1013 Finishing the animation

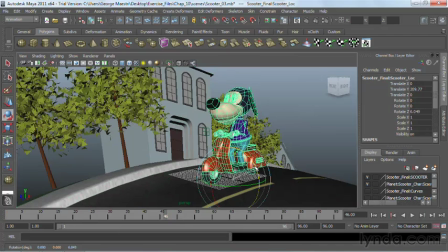(4:07)
So when he comes out, he leans this way. And when he goes the other side, he leans that way.
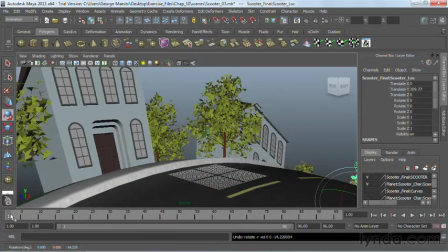(4:13)
So as he comes up, I want to make sure I set a keyframe for all of these.
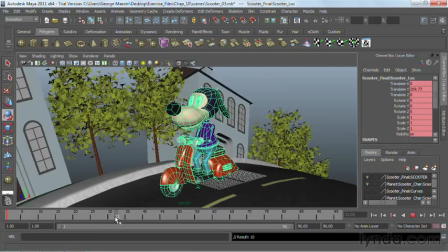(4:18)
He comes up. And at frame 31, he's kind of on this side. So I'm just going to go ahead and lean him a little bit this way. And then he comes back.
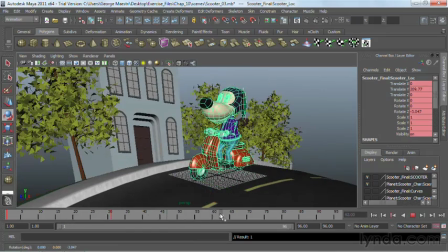(4:28)
And I want to lean him the other way. Then as he comes into this way, he's actually going to have to lean into this.
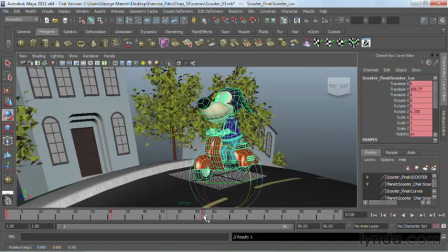(4:36)
He's going to go ahead and lean into this turn, come back up, straighten up.
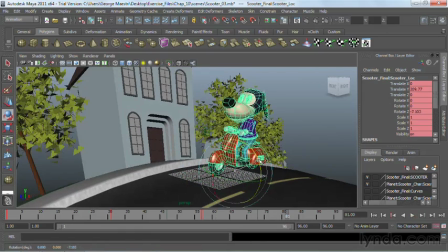(4:43)
And when he comes back, then he zooms off.
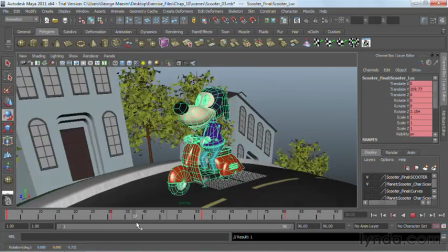(4:49)
Beautiful. So now you can see the lean actually gives it a little bit more.
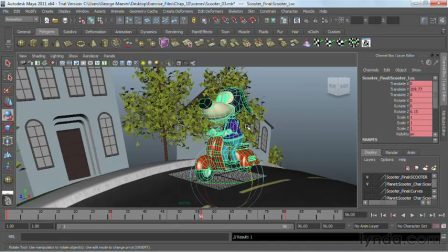(4:54)
He looks more like a motorcycle. But when he's leaning like this, Well, the front wheels should be turning, so I'm going to go ahead and do some animation on that.
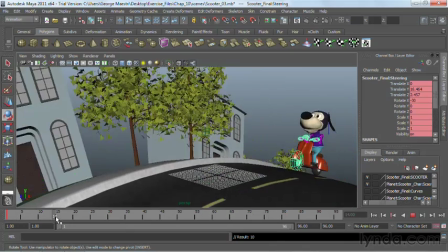(5:02)
So I'm going to set a keyframe at the beginning, and then come up here,
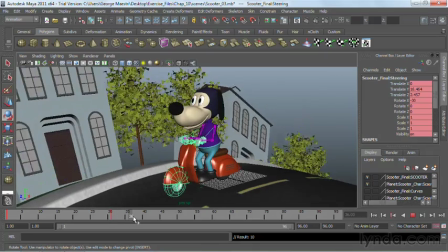(5:06)
and then as he comes in, I'm going to go ahead and turn the wheel just a little bit.
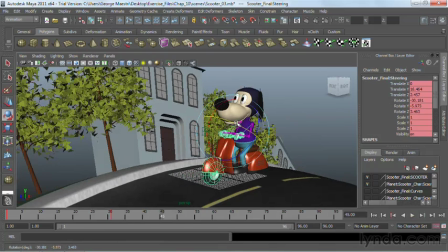(5:15)
The best way to know which way to point the wheel is the wheel always points forward.
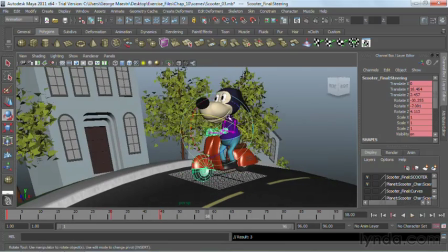(5:20)
So then as he comes this way, that wheel's always going to be pointing where the little scooter's going.
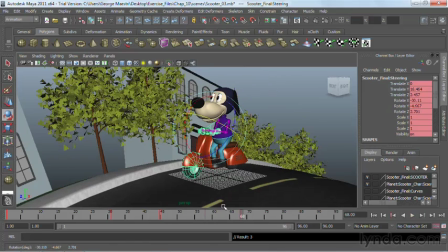(5:27)
And again, just kind of even that out.
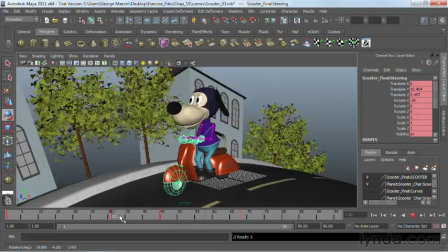(5:34)
And there we go. So now he comes up, and now we're using our turning controls here.
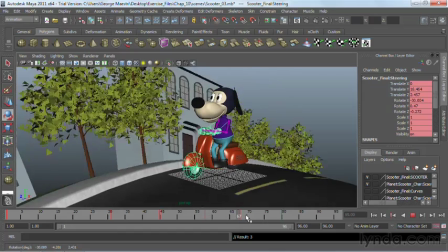(5:39)
So he turns, okay, beautiful.
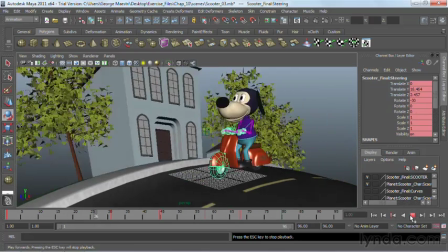(5:45)
So let's do a quick playback of that. Again, I don't need to get timing too much because I already know my master timing is good from the Play Blast.
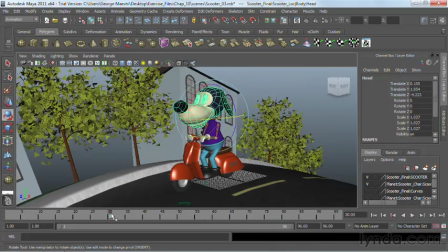(5:56)
So now let's go ahead and work with his head. So as he comes up, we can start playing with his head.
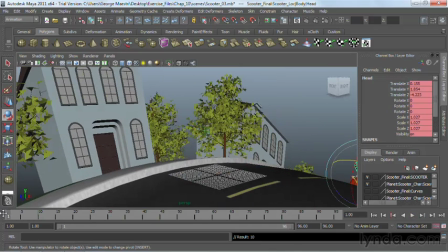(6:04)
I'm going to go ahead and set a keyframe here at 1.
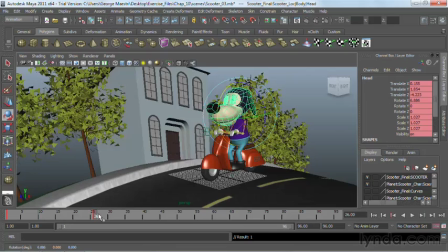(6:09)
And I'm going to go ahead and tilt his head down. And then as he slows up, I'm going to kind of tilt his head up a little bit.
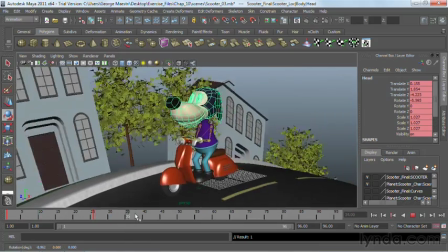(6:16)
So he's kind of like bearing down, and then he comes up and looks at the camera.
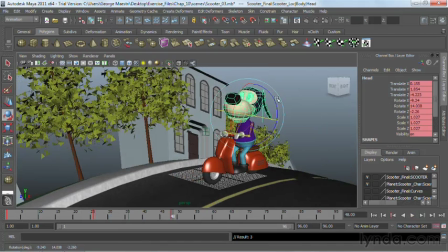(6:22)
So I'm going to go ahead and just turn him so that he's looking to the camera. Just like that.
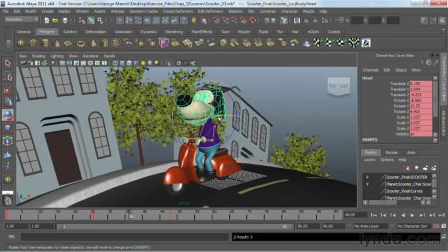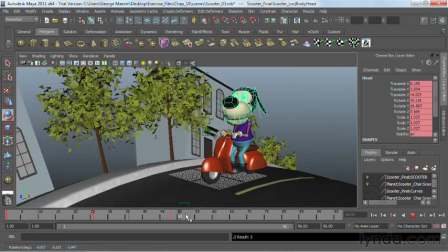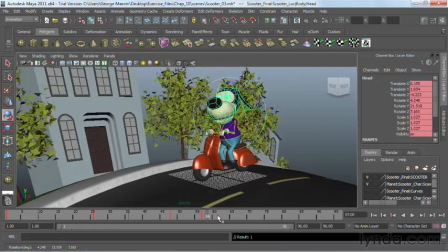(6:47)
And I'm going to keep him looking at the camera. And then he's going to look forward.
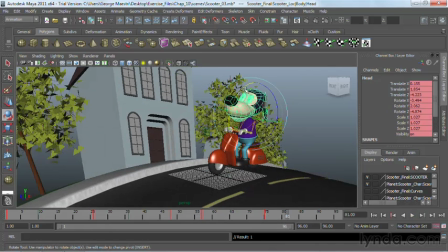(6:57)
And then when he comes back, I'm going to go ahead and rear his head down.
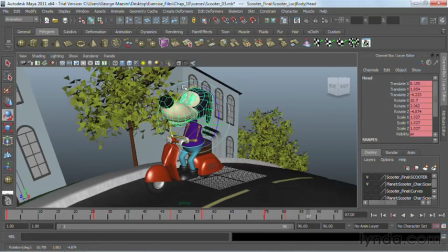(7:01)
And then as he goes forward, he's going to lift his head up like he's being pushed back.
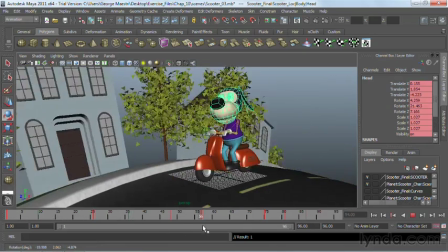(7:07)
So now he comes in, looks at the camera, looks forward, zooms off.
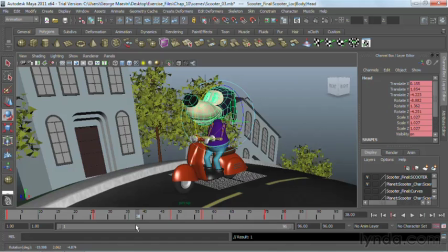(7:13)
Beautiful. Now, the only thing that we need left is to actually sell that head turn. And the best way to do that is with a blink.
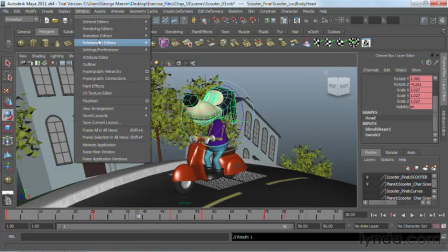(7:20)
So I already have the blend shape on this. So let's go ahead into our animation editor's blend shape.
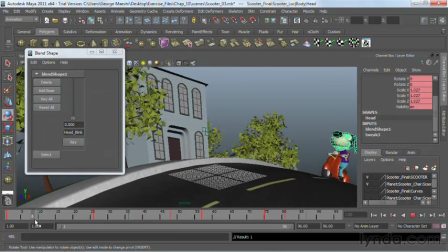(7:28)
So let's go ahead and just blink him as he comes on screen.
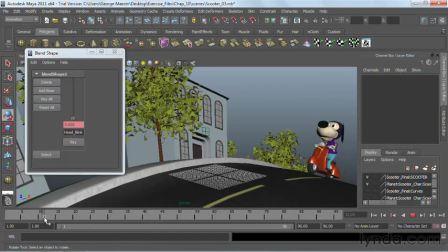(7:34)
Here, all we have to do is just hit this button to set a keyframe. And then to blink, usually it's about 6 frames for the blink. So 6 frames down. So I started at 10, 16 down, and then I usually open them a little bit more quickly, so about 4 up.
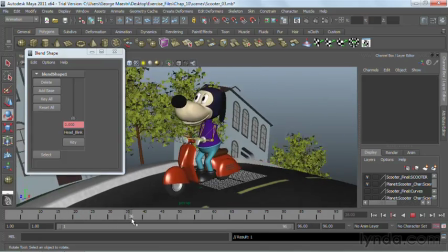(7:50)
So now he comes in, blinks, and now as he turns his head right there,
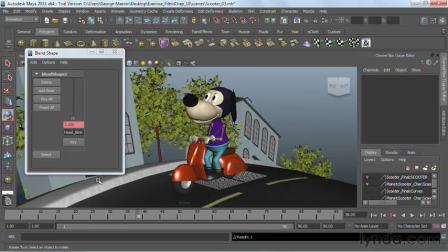(7:56)
so I'm going to say right around frame 38, I want to hit another key.
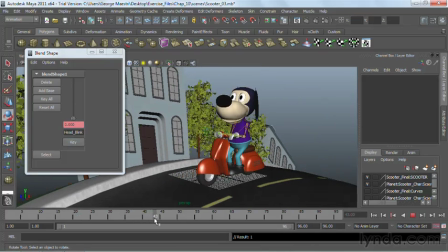(8:01)
So 38 plus 6 is 44. So close his eyes, and then come back out to say about 48.
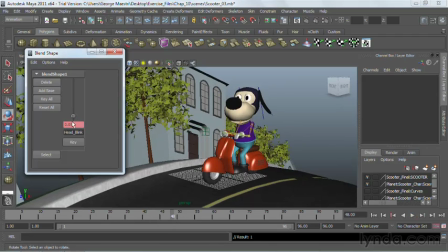(8:12)
Open them.